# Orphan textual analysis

We decided to analyse the film Orphan because of its psychopathic narrative. Also, both the protagonist and the antagonist are female, so we wanted to examine how the girls are portrayed, as we want to use a female as our main character. Firstly, we looked at the use of editing. Almost all of the transitions between the shots are fade.
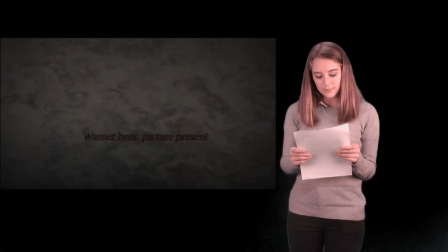This connotes the slow-paced and calculated plan that the young female antagonist has. There are a few long takes throughout the opening sequence, such as a long shot of a metal swing chain. The strong metal connotes the strength of the antagonist, and the long take connotes the length she is willing to go in order to torment the family she chooses.
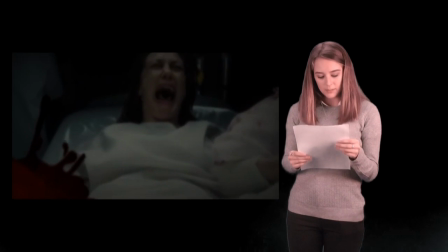One of the only cuts in the entire sequence is from a medium shot to a close-up of the woman's face as she screams. In the shots, she is in labour, so they could connote the pain that the child she adopts brings into her life. A lot of the clip is in slow motion, which helps to connote the carefully designed plan that the antagonist has,
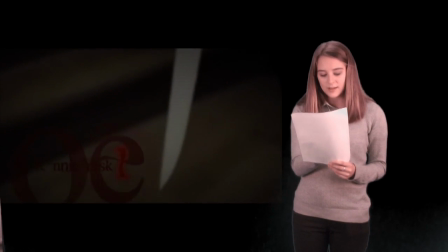because she slowly manipulates her way into the family's lives before destroying it.
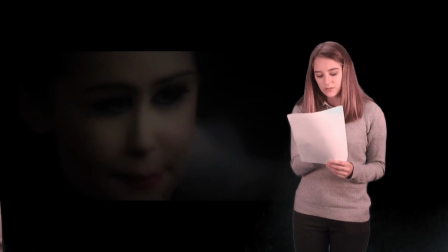One of the transitions makes the young girl's face quite blurry and distorted, connoting the unclear and unstable state of her mind. The very last shot of the sequence is a long take of the building that was previously seen in the clip.
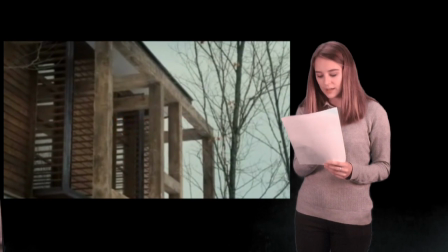The title of the film, Orphan, comes across the screen, implying that the building in the background is significant in the narrative. We then looked at the use of the camera in the sequence.
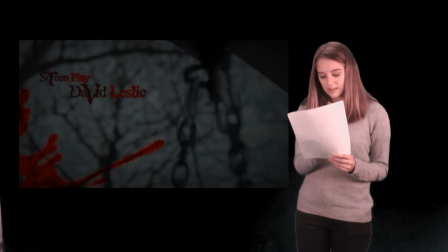Near the beginning there is a low-angle shot of a metal chain connoting the strength of the antagonist, due to the strength of the material and the superior position of the chain being high up.
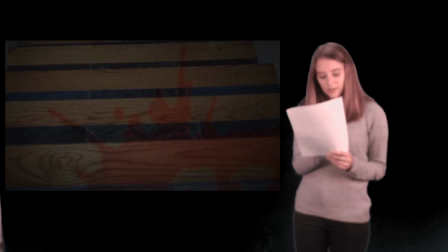There is a bird's-eye view shot of the staircase, which helps to connote the anticipating danger for the family as the girl is planning her deceit.
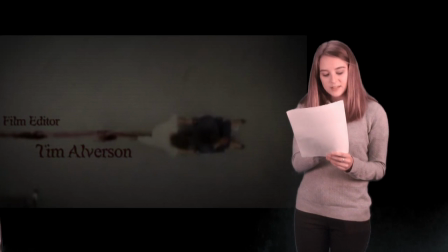There's another bird's-eye view shot as the woman is being pushed in the wheelchair. This connotes the weakness of the woman and her vulnerability in comparison to the impending danger.
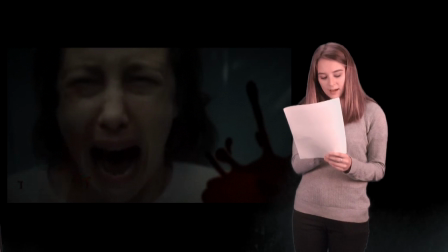Also, there is a close-up of the woman screaming, connoting the extent of her pain and the torture she is experiencing, and it connotes that she can't cope with the agony.
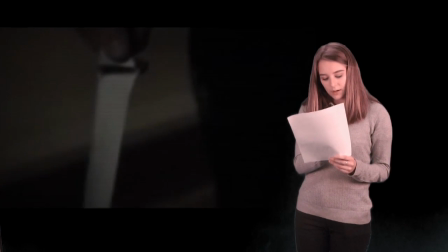Whilst there is an extreme close-up of a sharp knife, the camera tracks right down the stairs.
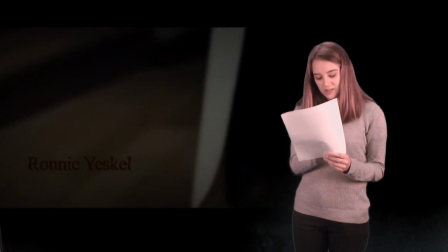This shot and the movement both connote the fearful danger getting closer and the pain that it will inflict. Lastly, there is a close-up of the antagonist wiping off her makeup as she cries.
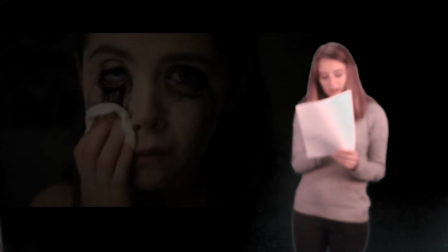The shot connotes her angry and upset attitude and that she will lash out as a result of how she is feeling. We then analysed the sound. There is no dialogue in this opening sequence, which connotes the secrecy of the antagonist's plan. No one has any idea that she is planning something as sinister as the reality of what she intends to do to the family. There is a dissonant and atonal score near the beginning, which help connote the disturbed mindset of the antagonist and her evil intentions. The sound of blood dripping down the screen connotes the gory and sinister aspects of the film. It is obvious that the intentions of the antagonist are violent and aggressive, wanting to hurt the other characters. Near the end of the sequence there is an orchestral score. This connotes the collective voices in the antagonist's mind and the strength that they will have. It also connotes, despite all the violence and death, the good side will win and defeat the threat. Lastly, we looked at the mise-en-scène in the sequence.
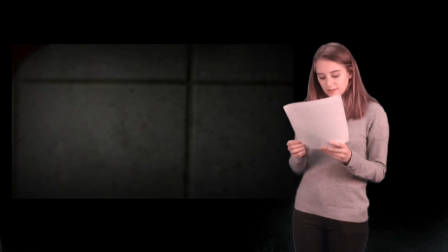Throughout the clip, there is blood dripping or being spattered across the screen, connoting the violent nature of the antagonist and the satisfaction she gets from spilling blood.
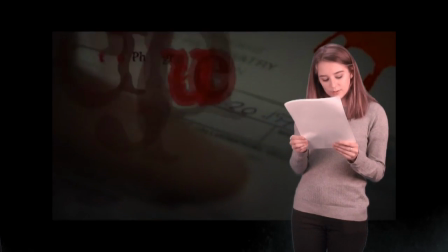In the close-up of some forms on the table, we see two photos of the young female antagonist. The first one shows her smiling, and the second one shows her with a very serious face looking quite miserable. This change in expression connotes the fake character that the girl initially shows the family. On the surface she is kind and sweet, but underneath she is aggressive and determined to inflict pain.
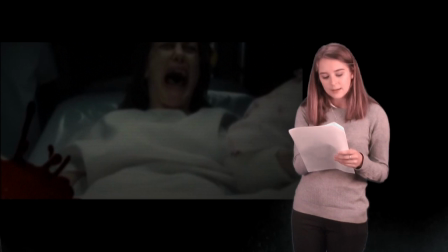In the shots with the woman in labour, we see her wearing white. This colour is culturally dependent, as Western cultures link the colour to purity, whilst Eastern cultures believe it signifies death. The shot interprets both meanings, as she is an innocent and harmless character, but we see her screaming in pain, connoting agony and death.
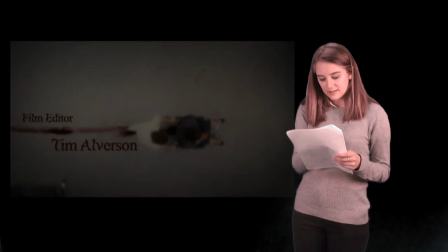The use of a wheelchair connotes the woman's weakness and disability to control the disasters in her life. A knife and the constant appearance of blood are both iconographic of horror films, allowing the audience to associate the film to the correct genre. There is a broken mirror with the antagonist looking at her reflection.